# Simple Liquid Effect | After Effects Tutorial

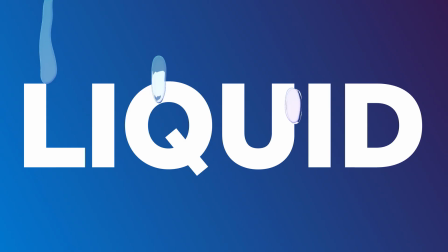0s
In this After Effects tutorial, I'll show you how to easily create a liquid effect using standard effects.
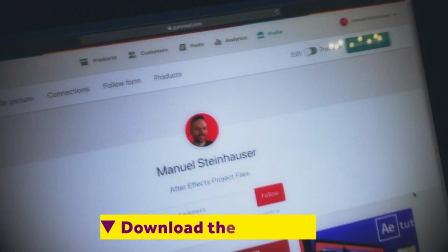5s
Hi, my name is Manuel. I'm a freelance motion designer. To follow along or play around, you might want to download the project file.
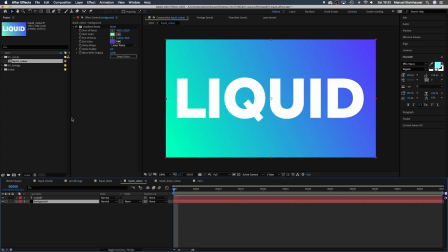11s
Let's get started. I've already added a background solid with a gradient ramp. On top of that, I've added some text. My comp is 1920 wide and 1080 pixels high, by the way, and 60 frames long. Now let's grab the pen tool, make sure no solid is selected, and draw 4 liquid drops, spread somewhere over the type.
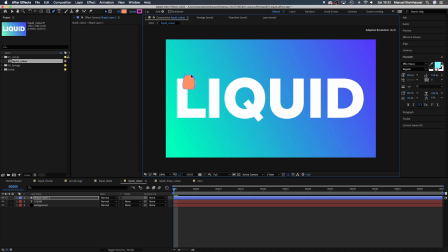29s
You could use any kind of graphic objects in the background. I use type because it refracts nicely.
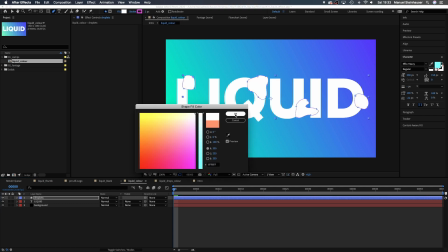38s
Let's name the shape layer droplets. Fill in stroke wide. Let's set the stroke width to 1 pixel.
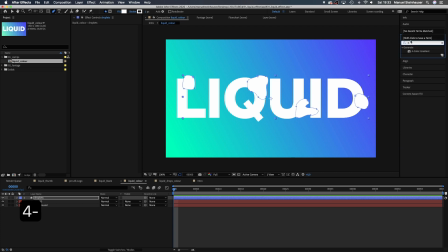49s
Let's add an effect. We search for the 4 color gradient in the search bar over here on the right and drag it over into the effects window, changing colors.
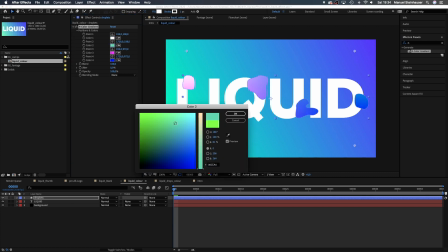57s
I go for white, a nice cyan, a bright purple, and a very bright yellow.
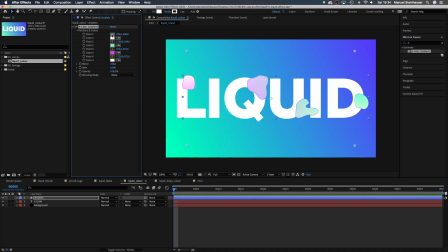64s
Make sure it somehow fits to your color palette you use in your project. Let's move these points here a little to get a nice and soft gradient. Next, let's right-click on the shape layer and go to Layer Styles and select Bevel and Emboss.
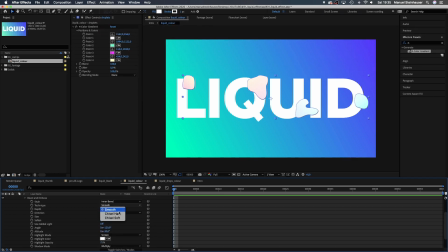81s
We change some settings: Style, Inner Bevel, Technique, Chisel Soft, Size 18, Soften 16.
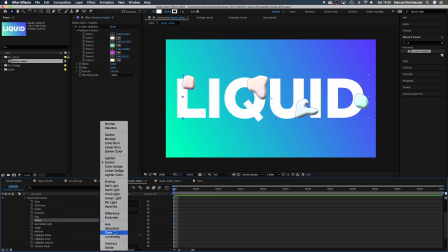93s
Highlight Mode, Multiply, let's change the highlight color into a bright purple.
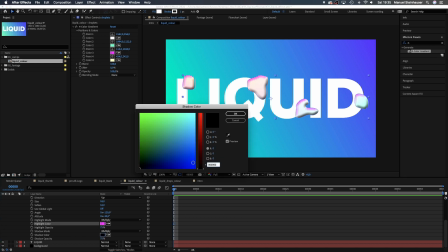101s
The shadow color into blue, and the opacity of both colors to 100%.
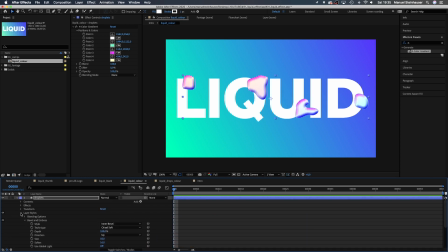109s
Ooh, really ugly. Let's move on quickly. First of all, let's clean up. We move all 4 paths of our droplets layer into shape 1. And delete the 3 empty shapes. We only need 1 shape for all paths. Much simpler to work with.
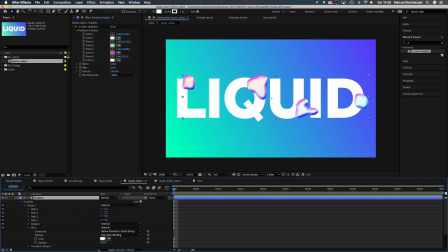125s
Now, we set the opacity of the fill of the remaining shape to 25%.
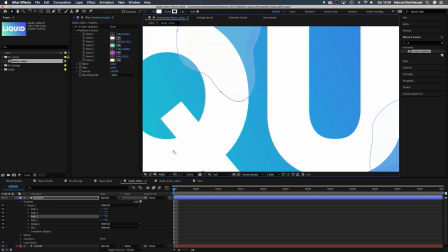131s
Phew, much better already. As you can see here, the inner bevel adds this soft shade to the liquid, which gives it some depth.
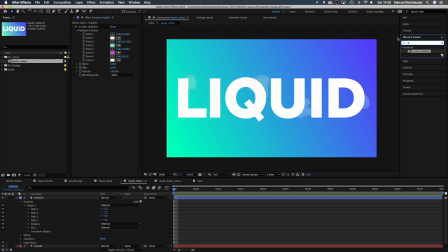141s
Then let's add one more effect. One of my favorites, turbulent displace. This adds more detail to the shape and some movement. Displacement, turbulent. Let's set the amount to 50, the size to around 46, and the complexity is 1. Now let's set a keyframe for the evolution here at the beginning, then move to the end and set it to 90 degrees.
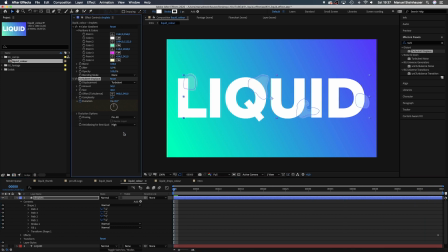159s
And very important, set the anti-aliasing to high for best quality. Now we need to add some refraction in order to make it look like more real. Therefore, we duplicate the droplet solid and name it droplets matte. We delete the gradient effect, make sure the fill and the stroke is wide, then set the opacity of the fill to 100%.
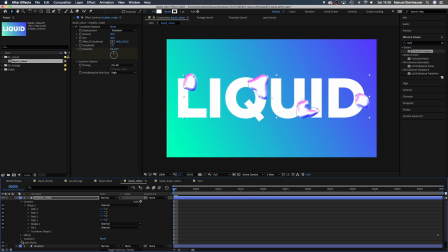177s
We don't need any layer styles here.
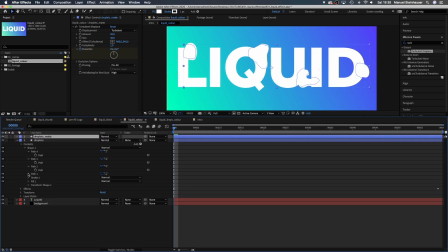185s
Next, we go into the shape here and open all paths and link them to those in the droplets layer. We grab the property pick whip right next to path 4 and drag it down onto the property of path 4 of the droplets layer. Path 3 to path 3 and so on. Then we close the content menus and go into effects. Open both turbulent displace effect settings and do the same thing.
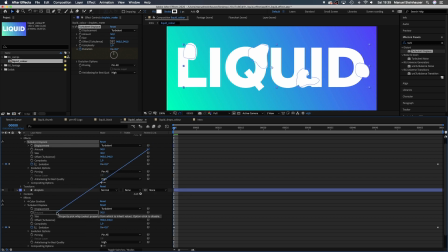204s
We link anything we might have to change later to the settings of the droplets layer turbulent displace effect. The amount, size, complexity, and evolution. We delete these keyframes here by simply clicking on that little stopwatch. All path animations and changes in settings in the droplets layer are taken over by the droplets matte layer.
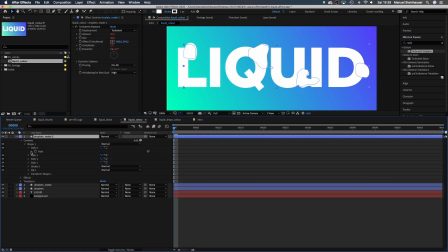224s
Next, we duplicate the matte layer one more time. Just check in, all links are taken over, which is great.
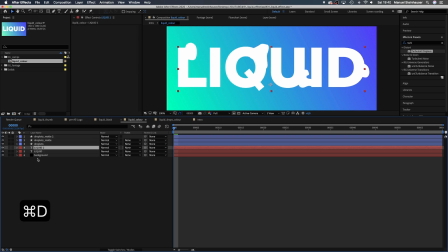230s
Then we duplicate the type layer. Now let's move the droplets matte layer above the liquid layer. The droplets matte 2 layer above the liquid 2 layer. Let's hide these 2 layers for now. The matte 2 layer is the luma matte of the liquid 2 layer. That's our text inside the liquid.